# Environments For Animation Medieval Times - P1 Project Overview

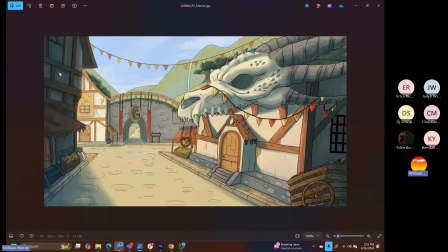(28:26)
Those aren't that successful. But yeah, the lighting's working good too. And we get it. The lighting is consistent throughout it. Here's the interior of that shot.
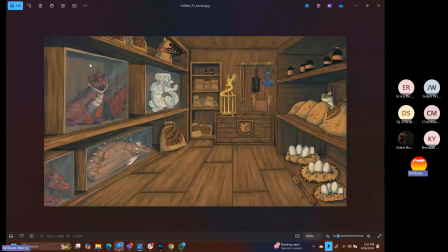(28:36)
So I guess within our Dragon Petting Zoo, Dragon Petting Store, Pet Store, we've got several different types of dragons that you could purchase.
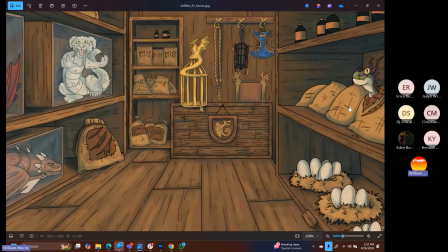(28:46)
We've got dragon muzzles. This one's really, really fun. Over here on the right hand side, I think that's from How to Train Your Dragon.
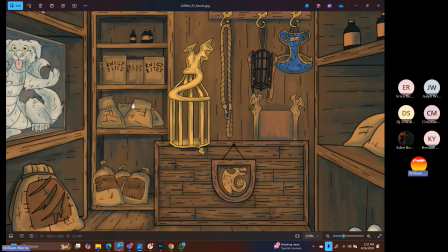(28:53)
We've got some various dragon eggs, and it's just a really, really fun exploration of the theme for this thing.
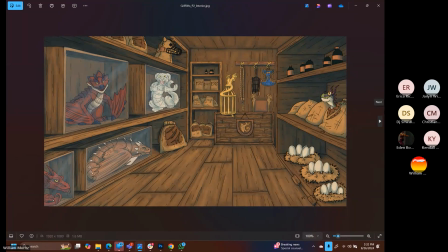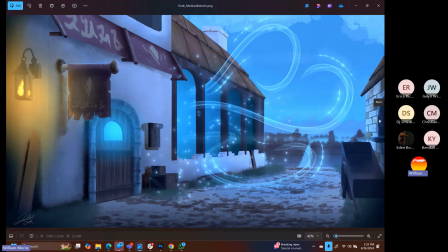(29:09)
Ooh, this one was cool. So this would obviously be an effects animation. I think this was like a rune shop that's imbuing runes into different pieces of ammunition and
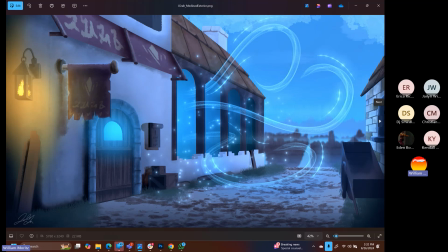(29:28)
different like weapons and stuff for like an RPG game. So here's the exterior shot.
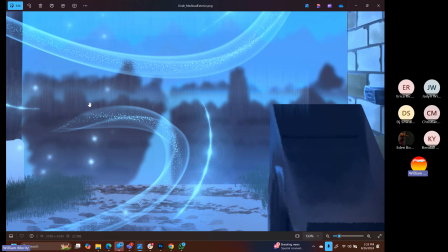(29:32)
Really, really beautiful job with the sort of London fog of war over here back in the distance for the rest of the city buildings.
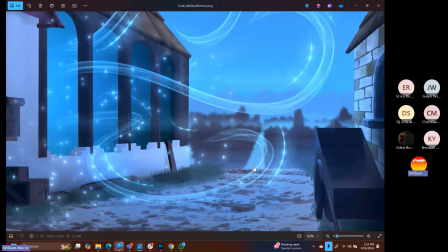(29:39)
Good job creating the hill here as it starts to drop off. The wall over on the right-hand side, very well done.
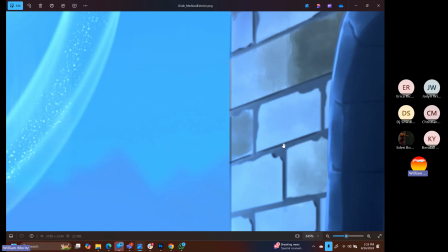(29:46)
We've got lots of nice detail and piping that makes the wall look like it's actually sticking out.
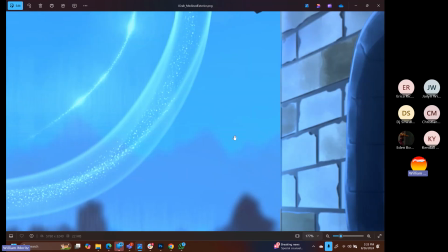(29:51)
There's uneven surfaces, and even as we get to this level, this is a very clean and refined painting over there on the right-hand side.
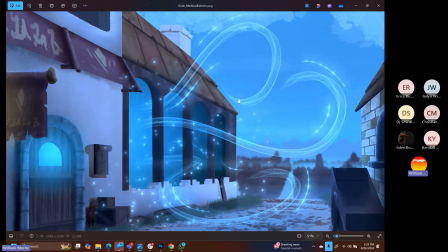(29:59)
Yeah, and then here's what the interior shot looks like on that one.
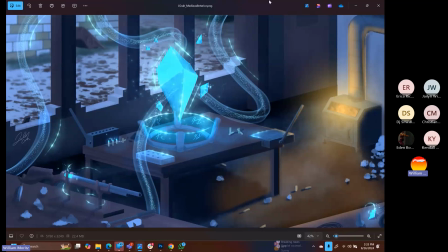(30:05)
And it looks like this. Yes, there's the interior of that space. Then you can see they're kind of chipping off pieces from this big old crystal that's glowing and letting off magic, and then imbuing the rifles or the other weaponry with this little bit of magic.
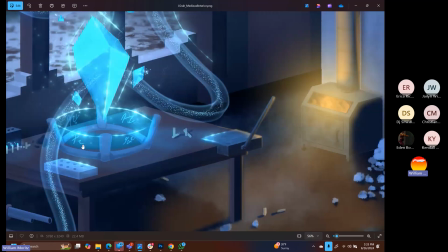(30:22)
This is a really nice little touch right here as well. If you're going to do any kind of glowing stuff, it's a great reference image.
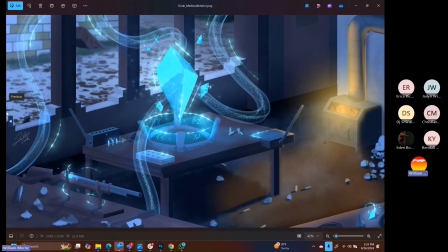(30:28)
I would do a screenshot of that if you guys are thinking about doing something like this.
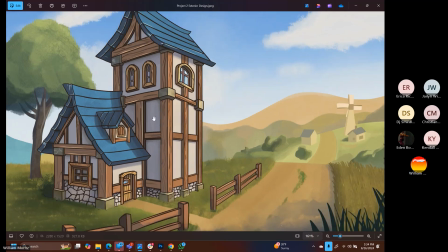(30:35)
Really nice exterior building here. Love the wooden details on the outside.
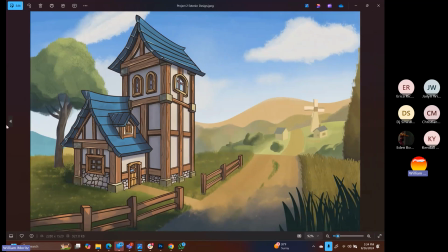(30:42)
Good overall structure and thickness to the forms. It feels like something out of like a farm building game or a medieval town building game that you would do. Maybe a little bit more work can be done on the background here, but
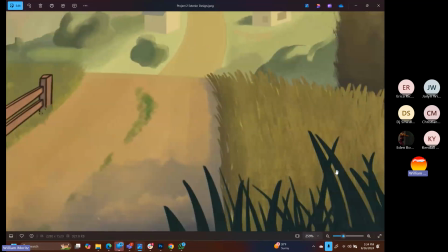(30:54)
really great job with the grassy field that they've created with all the texture that they've built up.
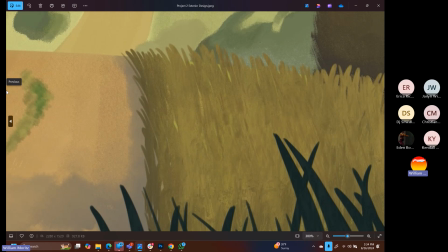(30:59)
That's another little great screenshot space if you're looking for references.
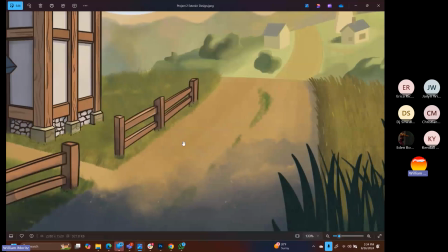(31:03)
Good job with the shadow along the edge of the field. Probably a little bit more that they could have done just to
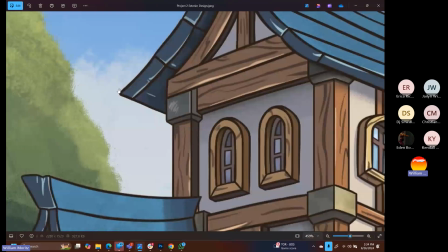(31:08)
be able to match up the style from the thick lines that are on the outside of the building that are oh so clean
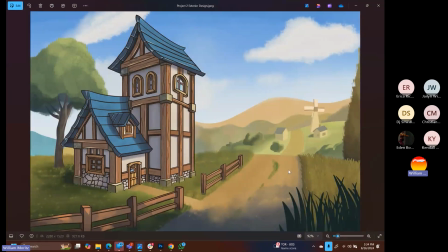(31:14)
compared in the fence compared to maybe the road and some of the other structures. But, overall, I think this is a really clean, polished, finished exterior.
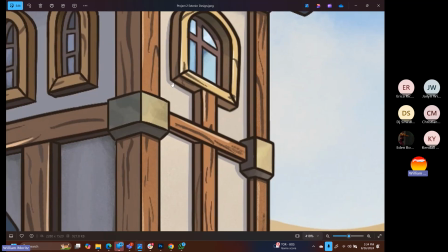(31:24)
Notice the difference in the lighting as well, how they've got one side that's really bright, but it still has shadow going on all these exterior pieces.
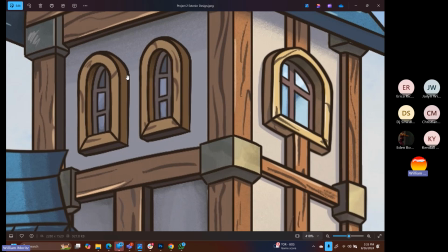(31:32)
That's working accurately. That same shadow is carried on over here, but it gets a little bit darker within the nooks and crannies.
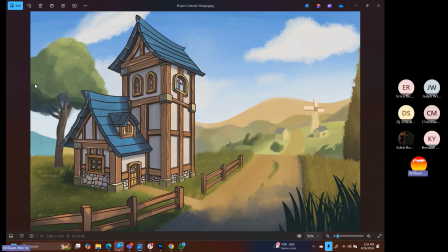(31:39)
And that's what's making that look so professional with the rendering structure and style and its shiny plastic new roof.
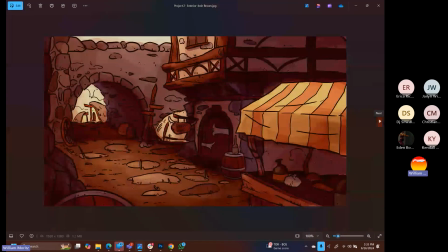(31:49)
All right, this one was really nice as well. Completely different color scheme, much dirtier town, but I love all the ground details with the little
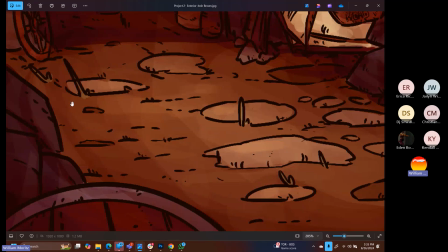(32:01)
pieces of dirt, the stones that are sticking up, the little blades of grass that are starting to come through.
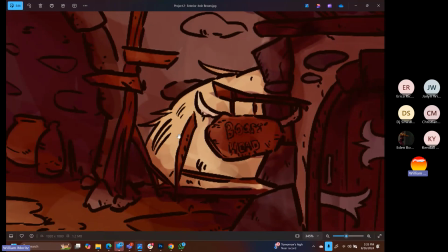(32:06)
Really nice job. So this is the Boar's Head Tavern with the hay bale in the back, adding the random pots, old wagon wheels that have broken.
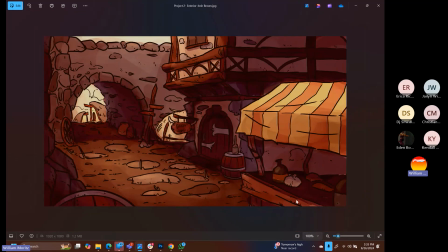(32:16)
Again, really nicely framed.
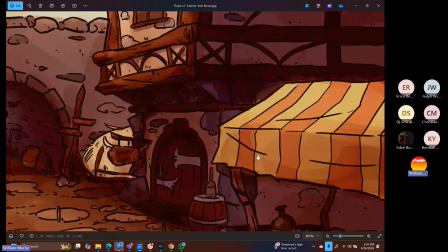(32:18)
Love the cellar stall and the way that they're breaking up our line structure here and not and making things look worn and lived in by tearing
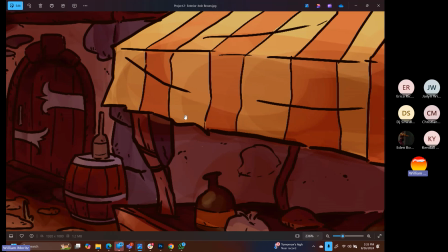(32:29)
the shape of the cloth that's overhanging there.